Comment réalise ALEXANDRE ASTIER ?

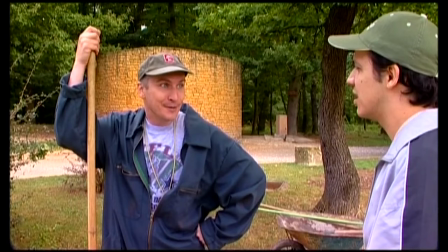(8:18)
Les situations sont souvent du 1 contre 1, qui doivent se répondre dans un ping-pong rapide pour créer du rythme.
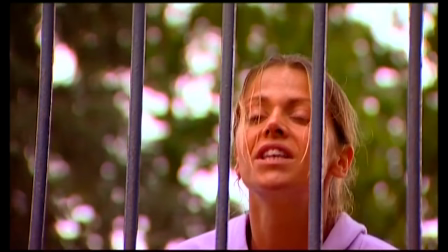(8:23)
Et pour ça, le plus simple, bah, c'est de passer par du champ contre champ basique, bête et méchant.
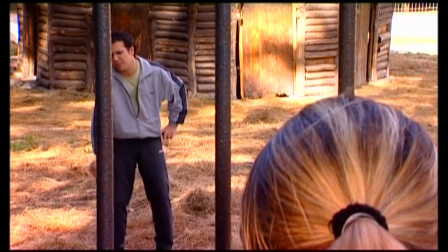(8:28)
La réalisation s'applique avant tout à servir le texte et les comédiens, dans une situation bien connue d'Astier,
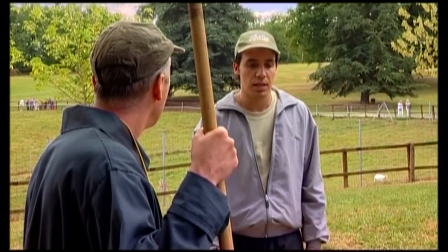(8:33)
parce que devinez quoi, ici Franck Pithiot interprète un personnage simplé, mais sympathique.
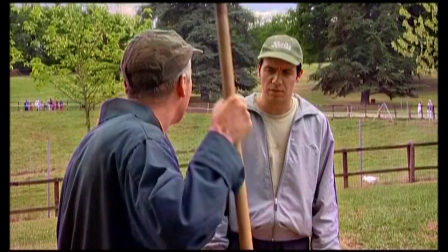(8:38) Ah, mais j'avais rien compris, moi. Bah oui, mais bon.
Et donc, les cadres s'appliquent à coller factuellement à ce qui est dit, plus qu'à entreprendre des frivolités outre mesure.
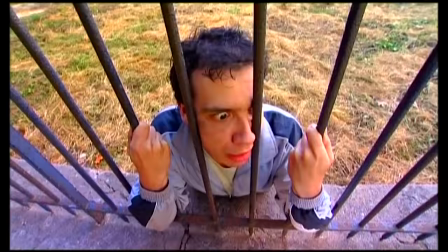(8:45)
Les seuls moments qui sortent de ce carcan sont ceux qui correspondent à la fin du cauchemar du personnage principal,
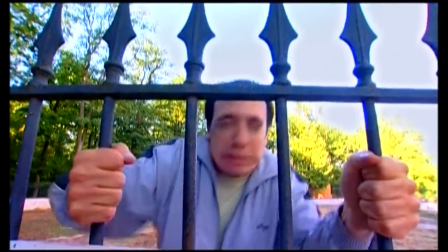(8:50)
avec du grand angle qui déforme les perspectives pour nous dire « Ouh là là, il se passe un truc bizarre par ici !»
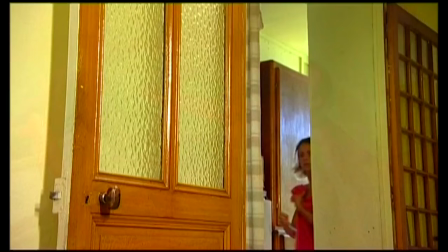(8:55)
Thématique du cauchemar qui est encore une fois très chère à son auteur, mais là aussi on reviendra dessus plus tard.
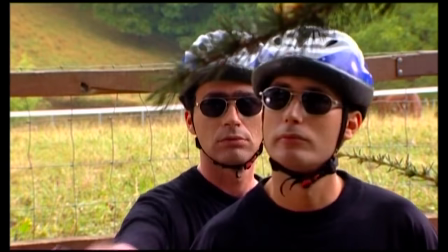(9:00)
Bref, vous l'aurez compris, un court-métrage qui n'a pas beaucoup de moyens, mais qui fait tout pour servir le texte et les acteurs, sans se perdre dans des volontés esthétisantes un peu fofolles à part des fondus. Bref, c'est drôle, simple, basique, efficace et un peu fauché. Et c'est pas étonnant qu'au départ la réalisation ressemble à ça, une caméra basique qui suit les personnages de pleine face. Parce qu'avant l'image, Alexandre Astier, c'est du théâtre. J'adore la fondue.
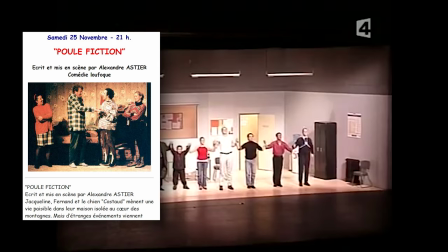(9:24)
En 2002, Alexandre Astier monte sa troisième pièce en tant qu'auteur,
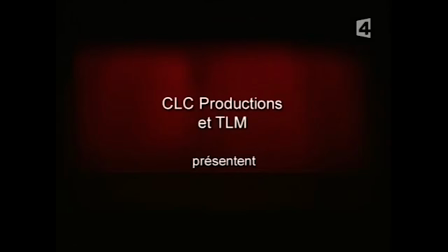(9:27)
après Pulp Fiction en 97 et L'étrange assistant du Dr Lagnon en 2000, et elle s'intitule Le jour du froment. J'aimerais toucher quelques mots dessus malgré le fait qu'il n'en soit pas vraiment le metteur en scène, puisqu'à ce poste on retrouve Jean-Christophe Imbert, ce Jean-Christophe Imbert-là.
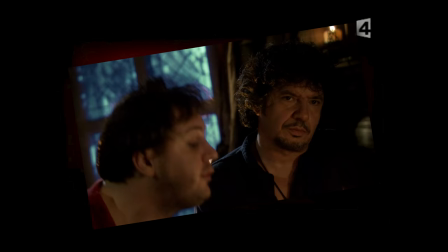(9:44) Une politique qui court vite! Une politique qui fait des gros œufs, c'est tout! Vous voulez pas aller vous coucher?
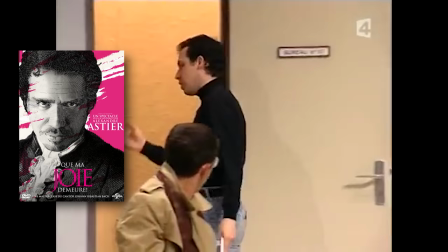(9:50)
Qui mettra en scène par la suite deux seules en scène d'Alexandre Astier, à savoir Que ma joie demeure ou encore L'exoconférence.
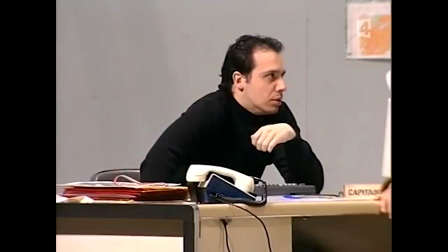(9:56)
Mais nous verrons cela plus tard. Si je tiens tant à aborder cette pièce de théâtre, c'est tout d'abord parce que c'est la seule qu'on peut retrouver sur internet sans trop de difficultés.
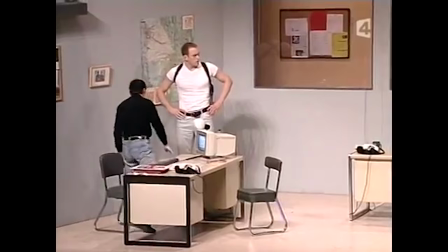(10:03)
Et surtout parce qu'en la voyant, on comprend très vite quelles seront les nécessités de ses réalisations suivantes.
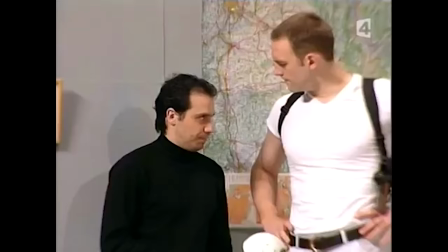(10:08)
Bon, au casting, vous allez reconnaître quelques têtes que vous retrouverez par la suite dans Kaamelott, comme Thibaut Roux ou pour certains Grudu,
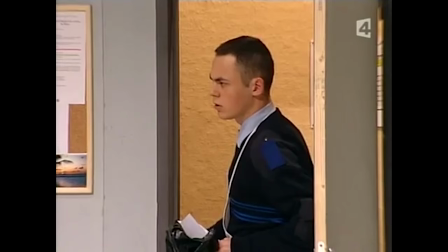(10:13)
Loïc Varro ou Venek, Lan Truong ou Attila, et enfin Aurélien Porto dans un rôle quasi prédestiné.
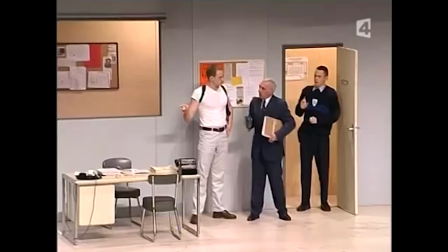(10:20) Voilà votre café, mon oncle.
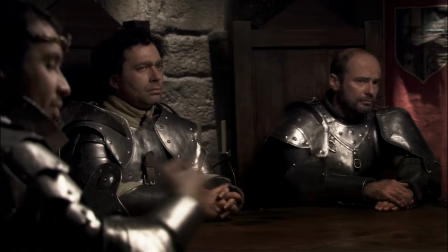(10:25) Excusez-moi, mon oncle, j'ai fait un trait d'humour.
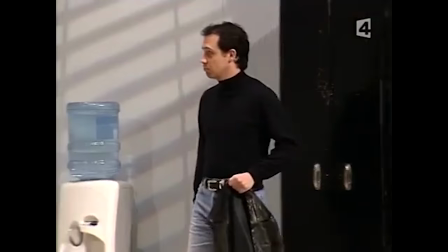(10:28)
La pièce prend place dans un commissariat où un capitaine joué par Alexandre Astier essaiera de se dépatouiller entre interrogatoire et crêpe.
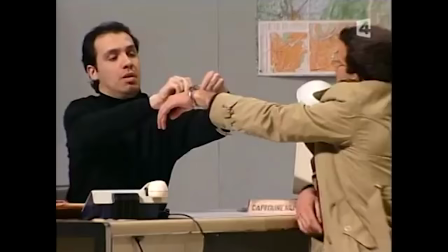(10:36)
Et déjà, on retrouve deux choses qui m'intéressent. La première est que le contexte même de la pièce pousse à des situations de confrontation, du 1v1 en interrogatoire,
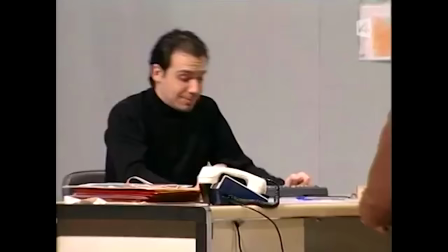(10:44)
une forme qui sera reprise par la suite beaucoup de fois, mais qui dès le départ de sa carrière était déjà sa marque de fabrique.
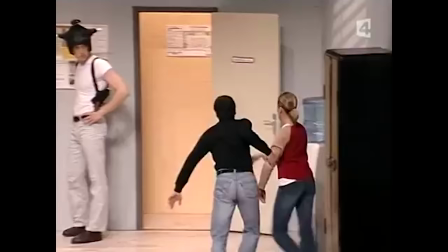(10:50)
Mais surtout, comme dans Soyons Sport, il y a un personnage central intelligent entouré d'idiots.
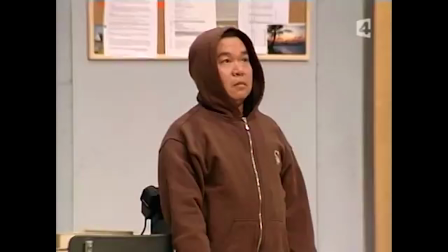(10:56) Bah, comme Mandini, faut le comprendre, il a mis en garde à vue. Bien sûr, il a mis en garde à vue avec ses lacets, comme ça avec un peu de bol on le retrouve pendu au plafonnier, ça fait une audition de moins à faire avant midi,
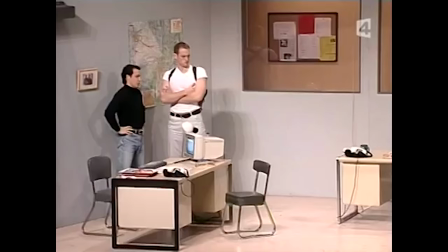(11:03) on est plus vite à table.
Et ça, c'est clairement la marque de fabrique du bonhomme, hein.
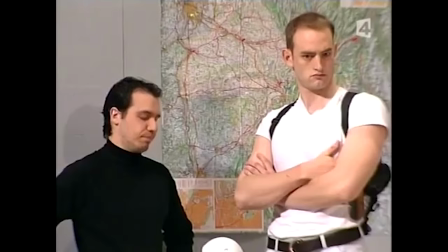(11:08)
Mais soyons très clairs, il a pas inventé la poudre.
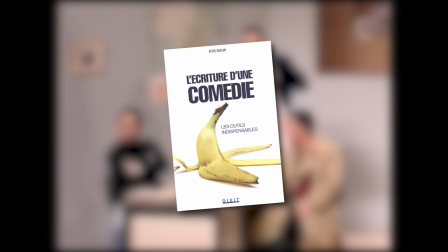(11:10)
Dans le livre L'écriture d'une comédie, Steve Kaplan définit ce genre d'échange de dialogue comme le principe comportement sérieux, comportement troublé.
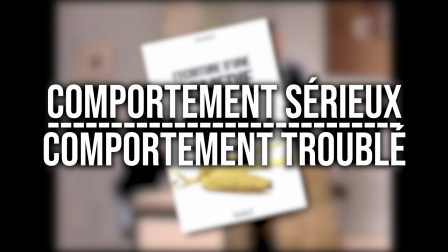(11:17)
En résumé, une personne sérieuse dans sa connerie, dans un premier degré qui frise l'insolence,
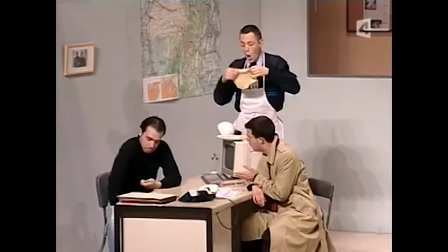(11:22)
face à une personne troublée, en décalage, qui se demande quelle solution choisir entre fuir ou lui mettre un taquet.
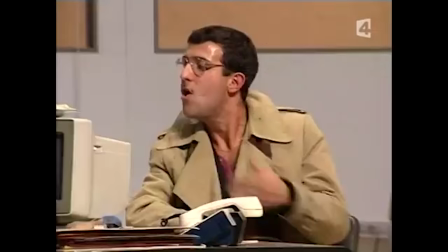(11:28)
En vérité ici, l'intelligence qui questionne l'idiotie.
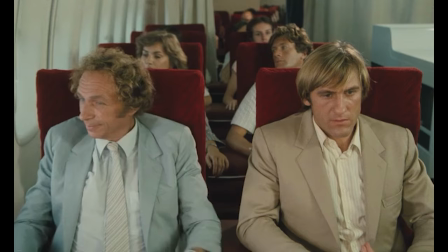(11:32)
C'est la figure des films de tandem que compose par exemple François Pignon, que l'on retrouve dans des films de Francis Weber comme Le Dîner de con en 98, mais aussi sous le nom de François Perrin dans La Chèvre,
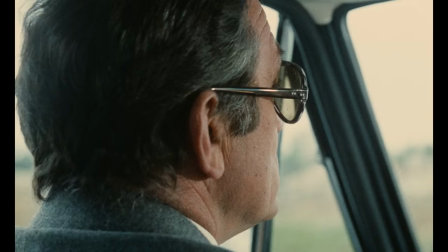(11:40)
toujours de Francis Weber en 1981, et si on veut remonter au tandem original, il faut alors piocher dans L'Emmerdeur de Molinaro avec Lino Ventura et Jacques Brel. Le point commun entre ces trois tandems, ils sont toujours mis en scène de la même manière. Bon, j'avoue, c'est facile, il y a deux films réalisés par Weber et le troisième est réalisé par Molinaro sur une pièce de Weber.
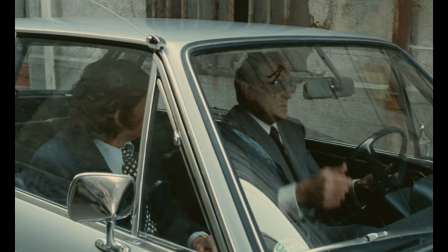(12:00)
Mais laissez-moi m'expliquer. Bon, le film de Molinaro a tendance à séparer un peu plus souvent ces deux personnages, mais majoritairement,
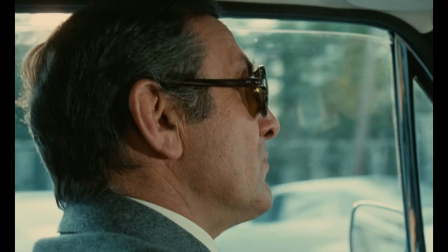(12:07)
ces films disposent de scènes où deux personnages se retrouvent côte à côte, face à face, dans un ping-pong de dialogue amenant des situations d'incompréhension partagées.
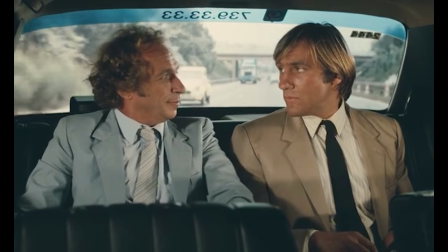(12:15)
Et dans ce genre de cas, la réalisation se met au diapason de ce qu'elle doit servir, à savoir les personnages.
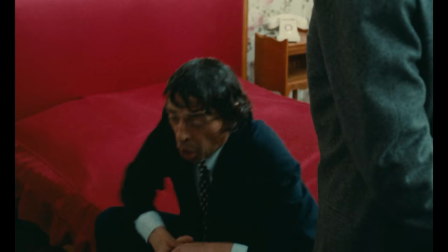(12:20)
Ce qui est important ici, ce n'est pas tant de tomber dans l'excès de style à vouloir en foutre partout dans un spectacle imagé son sans vraiment de consistance.